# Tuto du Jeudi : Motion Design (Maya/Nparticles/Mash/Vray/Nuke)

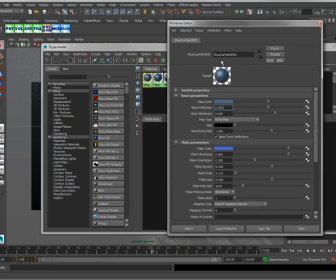12:11 Ok, donc c'est le shader métallique assez classique. Un des shaders métalliques, c'est le Carpaint ici, qui permet d'avoir des effets de flake qui vont pouvoir donc avec la lumière donner une certaine brillance, hein, que l'on va retrouver dans le visuel.
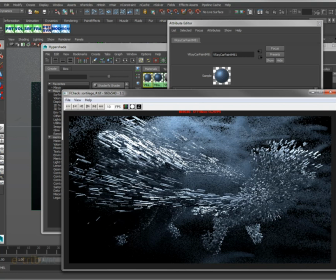12:26 Ici, on voit donc les différents effets visuels donc de ce Carpaint ici, de ce verré Carpaint,
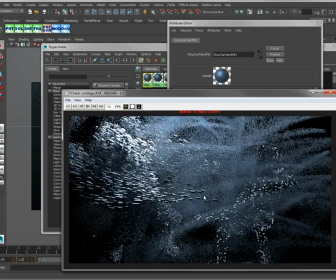12:33 hein, au niveau des brillances qui vont varier donc selon bien sûr la position des lumières.
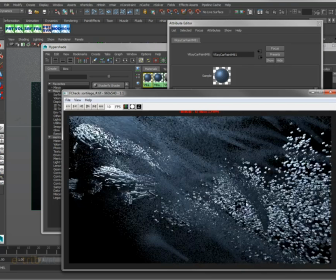12:40 Ici, l'intérêt, c'est d'avoir utilisé donc des lumières sphériques dans Verré qui permettent
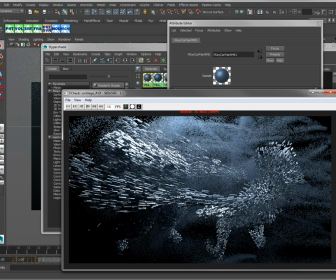12:47 d'obtenir donc des points lumineux dans l'espace bien marqués, et une distribution ensuite de la lumière.
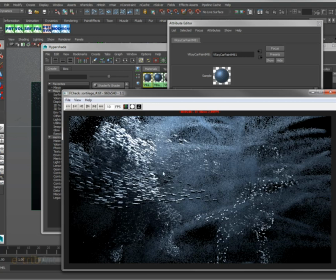12:53 On le voit ici par exemple où on a donc la lumière qui est proche du premier personnage ici, qui éclaire pas mal ce personnage dans son action et qui en même temps crée un contraste lumineux avec la partie gauche du personnage, où on a les blocs qui sont assez assombris.
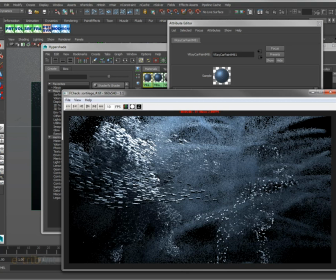13:12 Au vu de l'épaisseur des différents blocs, on a un peu de lumière qui passe, qui éclaire. C'est ça tout l'intérêt de ce visuel en bloc, c'est que on a la lumière qui arrive à passer comme ça un peu à travers les blocs, éclairer certains blocs sur certaines faces, et puis d'autres sont relativement sombres,
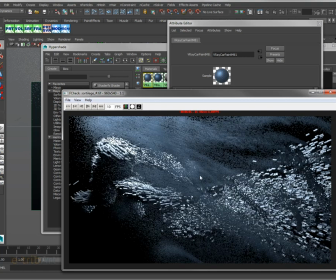13:29 et ça donne ce contraste assez intéressant. On le retrouve ici où on a quelque chose d'assez intéressant aussi. On voit plutôt les bras du personnage ici qui jette ce sortilège donc au deuxième personnage ici, qui s'éclate sur la partie droite,
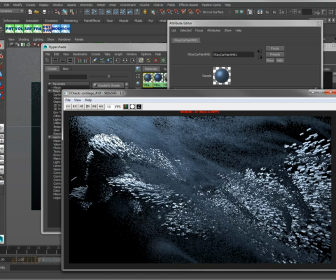13:44 et on voit là, on a juste la découpe du personnage qui est dû donc à cet éclairage particulier donc des lumières
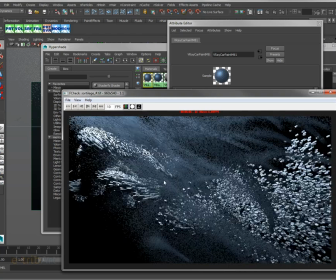13:53 volumétriques de Verré qui sont vraiment très intéressantes et qui nous permettent ici d'obtenir donc le résultat.
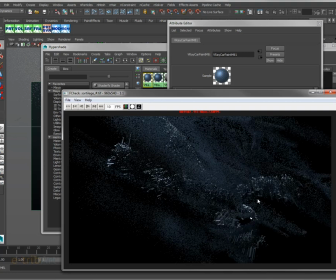13:59 Ensuite, on vient éclairer au final le personnage qui se perd ici donc dans sa forme et dans les formes donc nuageuses environnante ici, et on a un éclairage vu du dessus pour mieux l'écraser,
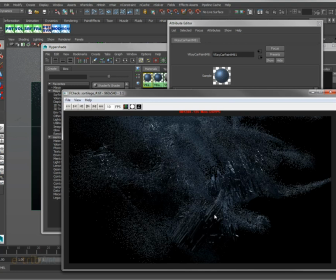14:17 je dirais, entre guillemets, avec une décomposition des blocs ici qu'on voit en premier plan.
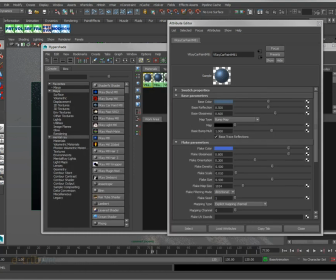14:23 Donc c'est vrai que l'ensemble ici est assez intéressant du point de vue donc
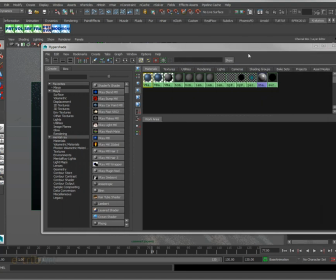14:29 de la réalisation en utilisant Verré.
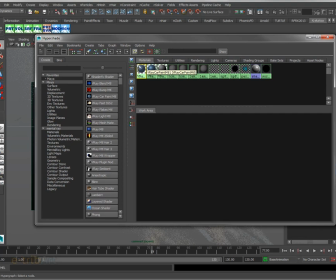14:33 Alors Verré a d'autres avantages, bien entendu, c'est que ça permet d'avoir, comme Mental Ray aussi, mais Verré les sort vraiment de manière assez simple, d'obtenir les différentes passes techniques et visuelles que l'on va pouvoir utiliser ensuite dans le compositing.
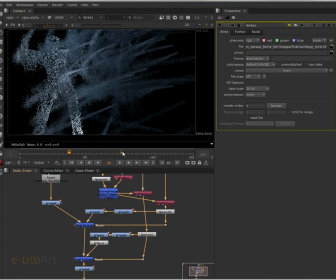14:50 Donc dans le compositing ici, on va travailler donc
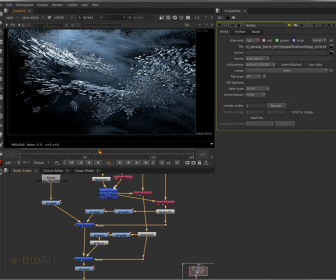14:55 sur les différentes bases justement donc de rendu que l'on a obtenu. Donc on va regarder juste ces passes-là. Ensuite, on vient les compositer de manière assez classique avec des shuffle copies comme on l'a vu dans les précédents tutoriels.
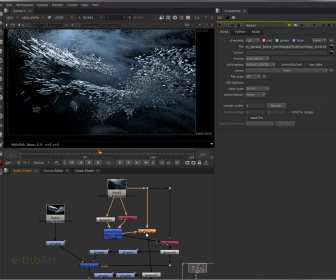15:09 On extrait donc les différentes passes nécessaires, que ce soit la passe donc de light direct, de luminosité directe, ou la passe donc de GI, qui est une passe relativement intéressante ici, hein, qui va nous permettre donc de pouvoir adoucir le visuel,
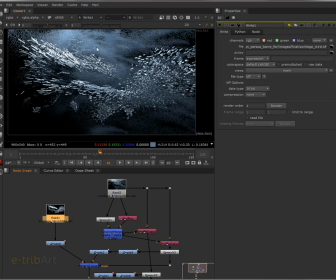15:28 notamment des formes d'énergie nuageuse que l'on a donc en arrière-plan des personnages.
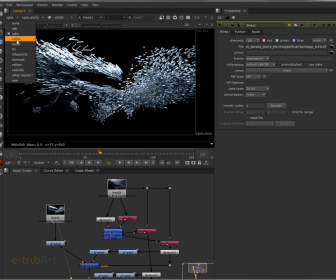15:35 Donc ici, si on regarde au niveau des personnages, on a donc bien sûr l'alpha, classique, la def.
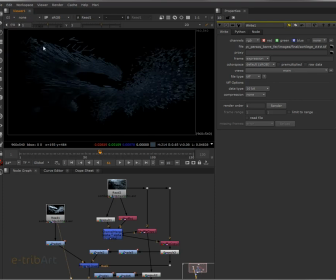15:43 Ici, la GI. Ici, on voit qu'on obtient donc une GI relativement intéressante. Bien entendu, on n'a pas tous les effets de réflexion ou de lumière directe. Et on va pouvoir travailler sur cet élément-là, notamment sur les nuages.
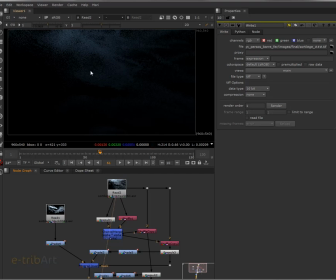15:59 Donc, on le voit ici au niveau des formes nuageuses. Hein, on a quelque chose de relativement doux que l'on va pouvoir donc mettre en motion blur pour obtenir cet effet nuageux qui va entourer donc les deux personnages.